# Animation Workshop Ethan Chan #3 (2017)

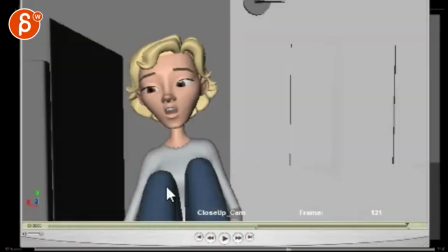4s
All right!
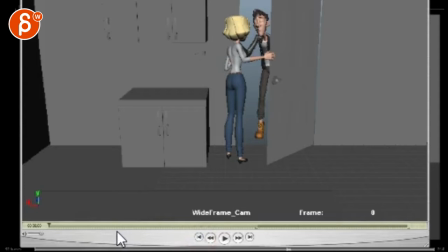8s
So, you are asking, is the camera too wide in both shots? Do I need to get in closer? Maybe. It's a bit too wide as in, also in terms of your widescreen. I know you said have the guy walk away, but I wanted to try this instead. It just popped in my head. If it doesn't work, I'll do the guy walking away.
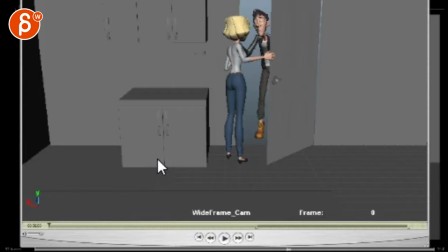27s
Still working on the hands, eyes, lips. I'll probably tackle that. Next. All right. Awesome. Love it. Great notes. So I put this together just as a sequence.
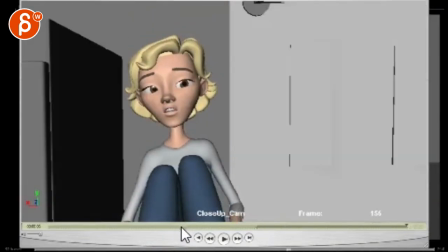41s Why is it so hard to find a good man?
So first of all, the cut works really well.
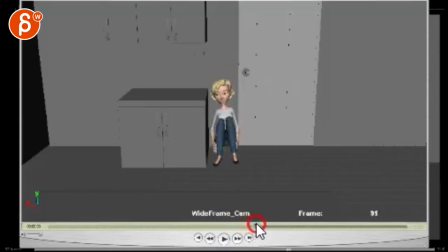48s Why is it so hard?
It's just probably... It's just blocking. It's really, really fast.
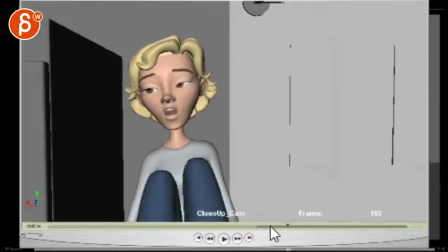55s
Boom. Now she stops.
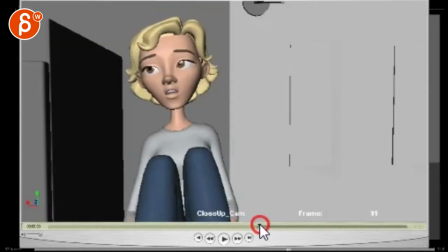56s
So she will come down, keep that speed. how this connects between the two shots is great then just ease into this more because you want to feel how it's you know butt cheeks onto a flat ground it's going to be some softer stop and she can start the line while still going down so she might
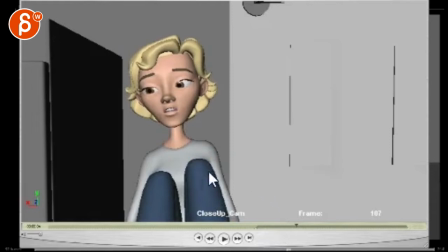77s
you know by now 107 on the second shot she might stop it's so hard to find a good man and let's go one by one after that so yeah to me that would just be this for the transition
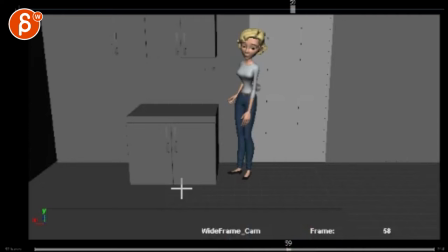94s
but again those two shots together they work really well so if i go one by one
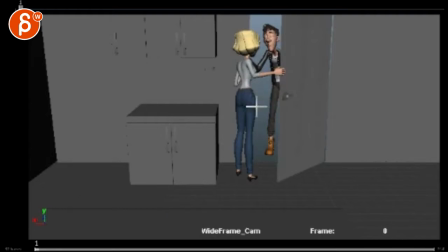100s
so you're mentioning this and i actually love it that's actually that's a great idea all i would do is probably reframe to something like this oh shit uh leave where you have it right the top is fine you don't have
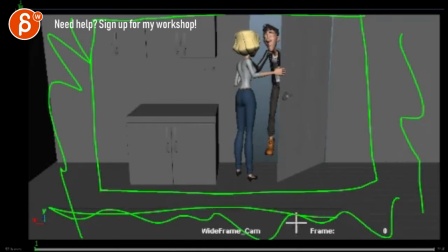116s
to see all of this this is too low here so imagine all
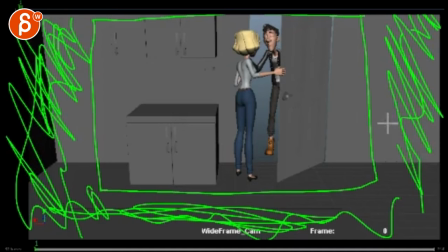121s
of this that i'm scribbling here like an idiot is gone so you're closer in like this but you have a nice right frame composition there i love this idea that he's waiting there uh with his kiss uh it's also less anime you don't have to do the walk which is great
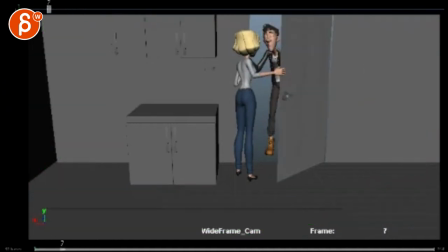140s
and you can start the shot with so right when she gets to here you know you can start him here maybe a bit further back so his nose is maybe here and throughout the shot until we lose him
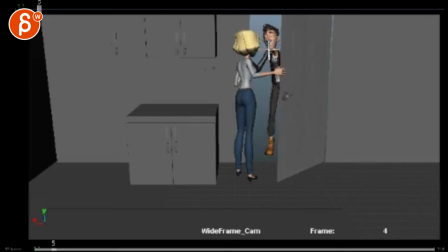157s
he advances to where you are currently and then he can go from like normal almost normal lips to the kissy lips so we can tell right before she closes he's going in right for the kiss and she closes that.
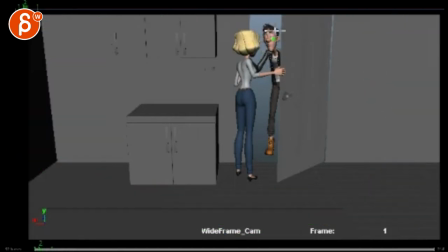171s
You could also experiment with him in this pose waiting and then right before she closes, like on this frame, you suddenly have his eyes open up because he realizes, wait, I don't, where's the kiss?
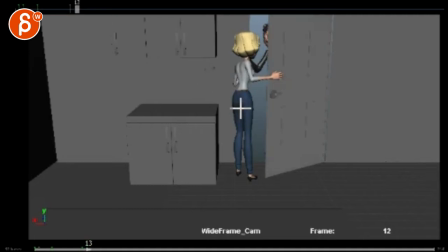185s
It's not coming. And he just sees right before it closes, you know, it's, it starts to open right at the end. You got like that big eye, like, wait, what? And then she closes. Just maybe it has a little detail. I think that could be interesting as well. But I love the idea, that's totally great.
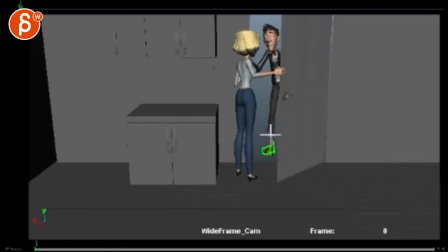200s
You might wanna move that foot around just a bit here, so I have a bit of a cleaner silhouette so you can see the foot out there. So it's not just like this stomp. If you squint, it's just like a straight leg like that. And this gets a bit messy there silhouette-wise, but it could probably work. It just aligns perfectly with her chest.
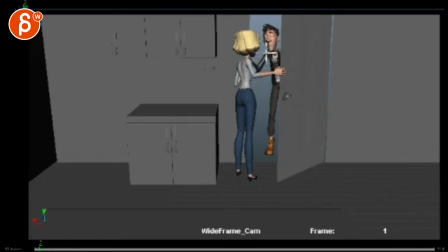219s
It's a bit of a tangent. So maybe his hand is here. No, it looks like she grabbed her chest there, but I think it's not crazy. It's just right there. I would probably just bring that so she's holding it behind her somewhere around here maybe.
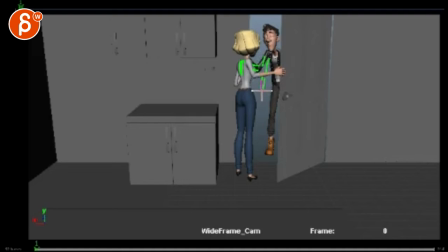237s
Or you can experiment with here where maybe he has a fist or like tense hands. He's nervous. He's waiting.
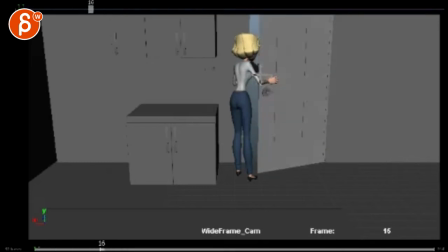245s
And then when she continues and you see his eyes if you do this, his eyes wide you will see a glimpse of his hand and the fingers are relaxing as he's realizing wait, what's going on?
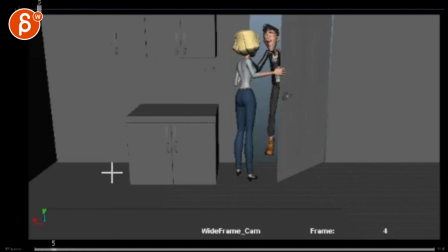257s
You can play around with it. For her, yeah, I mean, that all works.
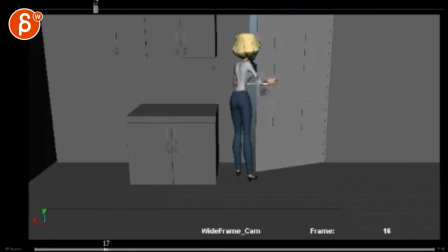263s
You have to work on the mechanics of flattening the hands, all the good stuff there as she pushes some chest, some shoulder and chest rotation there. You know, now she slides forward, a bit of a weight change. She might move over a bit more left and then right. Just mechanics-wise, keep going.
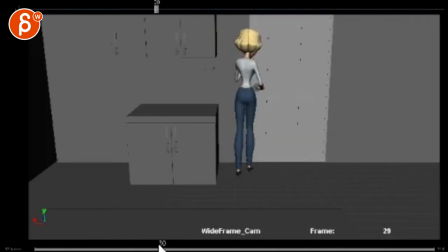285s
But that's great, too. So she closes this, right? And I like that she drops her head.
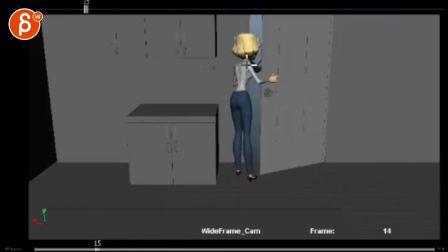290s
You can probably, you know, that hand that's behind her, start dropping it already.
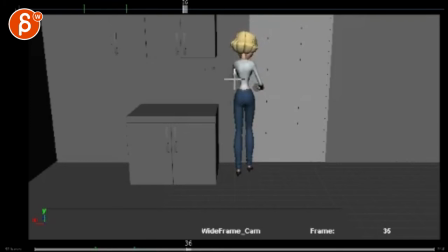296s
So at this point, maybe that hand is here. So that by the time she drops her head, you can drop her shoulders a bit. And then that hand could already be lower. So it's a more overall view of things are coming down, lowering, because that's how she feels.
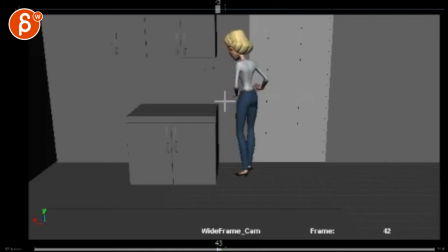313s
So it's like in this pose. Not pose, but arms down a bit sooner. The same thing here, you're moving this around, although you are moving over. That's good for weight shift. Look up for your pelvis. This gets a bit swimmy. I'm looking at this foot.
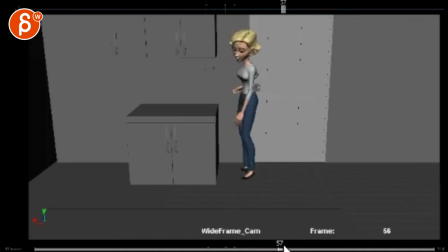334s
You know, it's like she just stops and then the other foot kind of pivots, but then you have this weird pivot suddenly on the toes. It's a bit swimmy dancey and a bit fast. I'm not quite buying the physics of this.
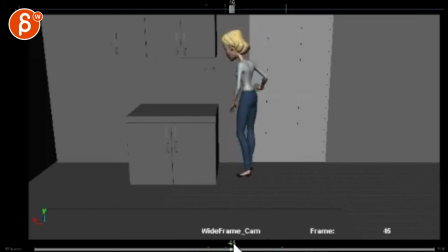346s
This is just like a magical rotation in Y. Versus you do this, maybe she stops here a bit sooner with an angled foot like that. And really plant it and don't move it. And then she takes that step. And right at the end, you might start pivoting on your toes to get there.
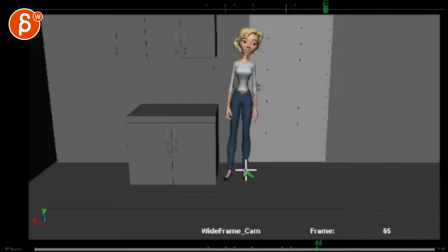365s
And then after that pivot, she could do like a slight adjustment. Not a step, maybe like a slight raisin step. Then when you go back here, just make sure that she's not too far away. I have a feeling she's potentially a bit too far away. So when she goes, bam, that might hurt her back a bit too much. So be mindful of how you're going to approach that.
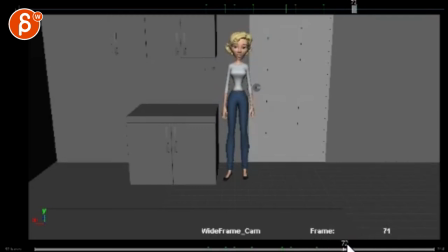384s
And when you do this, you really want to feel... Like right now, it feels like she's just going backwards. And you want a bit of a rotation. So she's hitting the wall with her butt first. And it's rotated forward. So when she actually hits the wall, you can feel how the root, bam, suddenly stops.
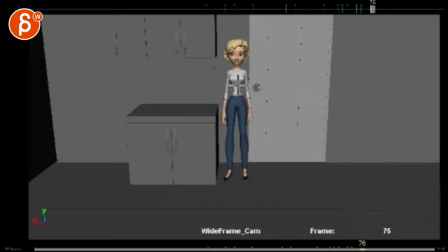402s
And then the chest goes back. There's some impact on the arms. Impact of it on her head. I don't know if she has hair controls for polish. So you feel that moment a bit more, how she hits this. And she drops a bit fast. To me, it will peak. She goes back. Boom! Hits this with a little bit of a pause.
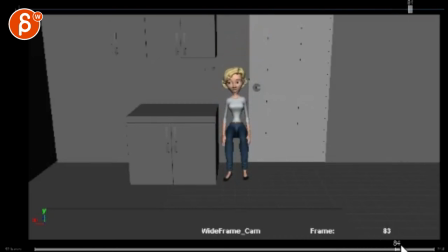421s
Then slowly starts sliding. Then hits the fastest point right before the cut. So if you need to extend the shot by a couple frames to get all this. Totally fine. But I like that at this point, the feet are going forward. I think that's cool. and then we cut to this.
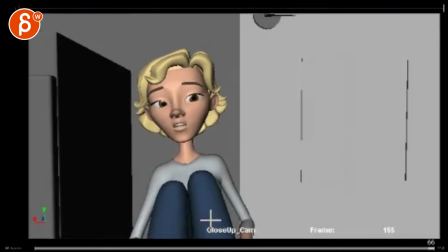437s Why is it so hard to find a good man?
And I don't mind this. You could be closer, maybe? Maybe? You could. But then when you go to this, I'm not sure if she gets too cut out. I don't know.
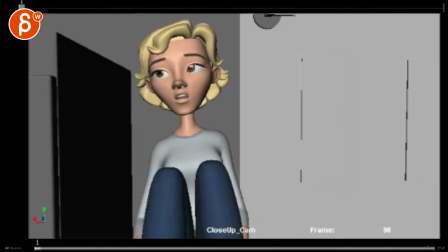453s
You could. You could try it. I mean, it's an easy change. Because I can see how this might be weird. Those big blue shapes there for her leg. Which you could also potentially cheat and just bring those knees lower.
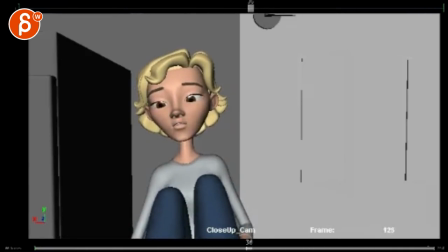464s
She's already slid down. pretty far but then the question is when you bring those legs up like what are your acting choices you bring those up and then she wraps her hands you know around the knees she holds her knees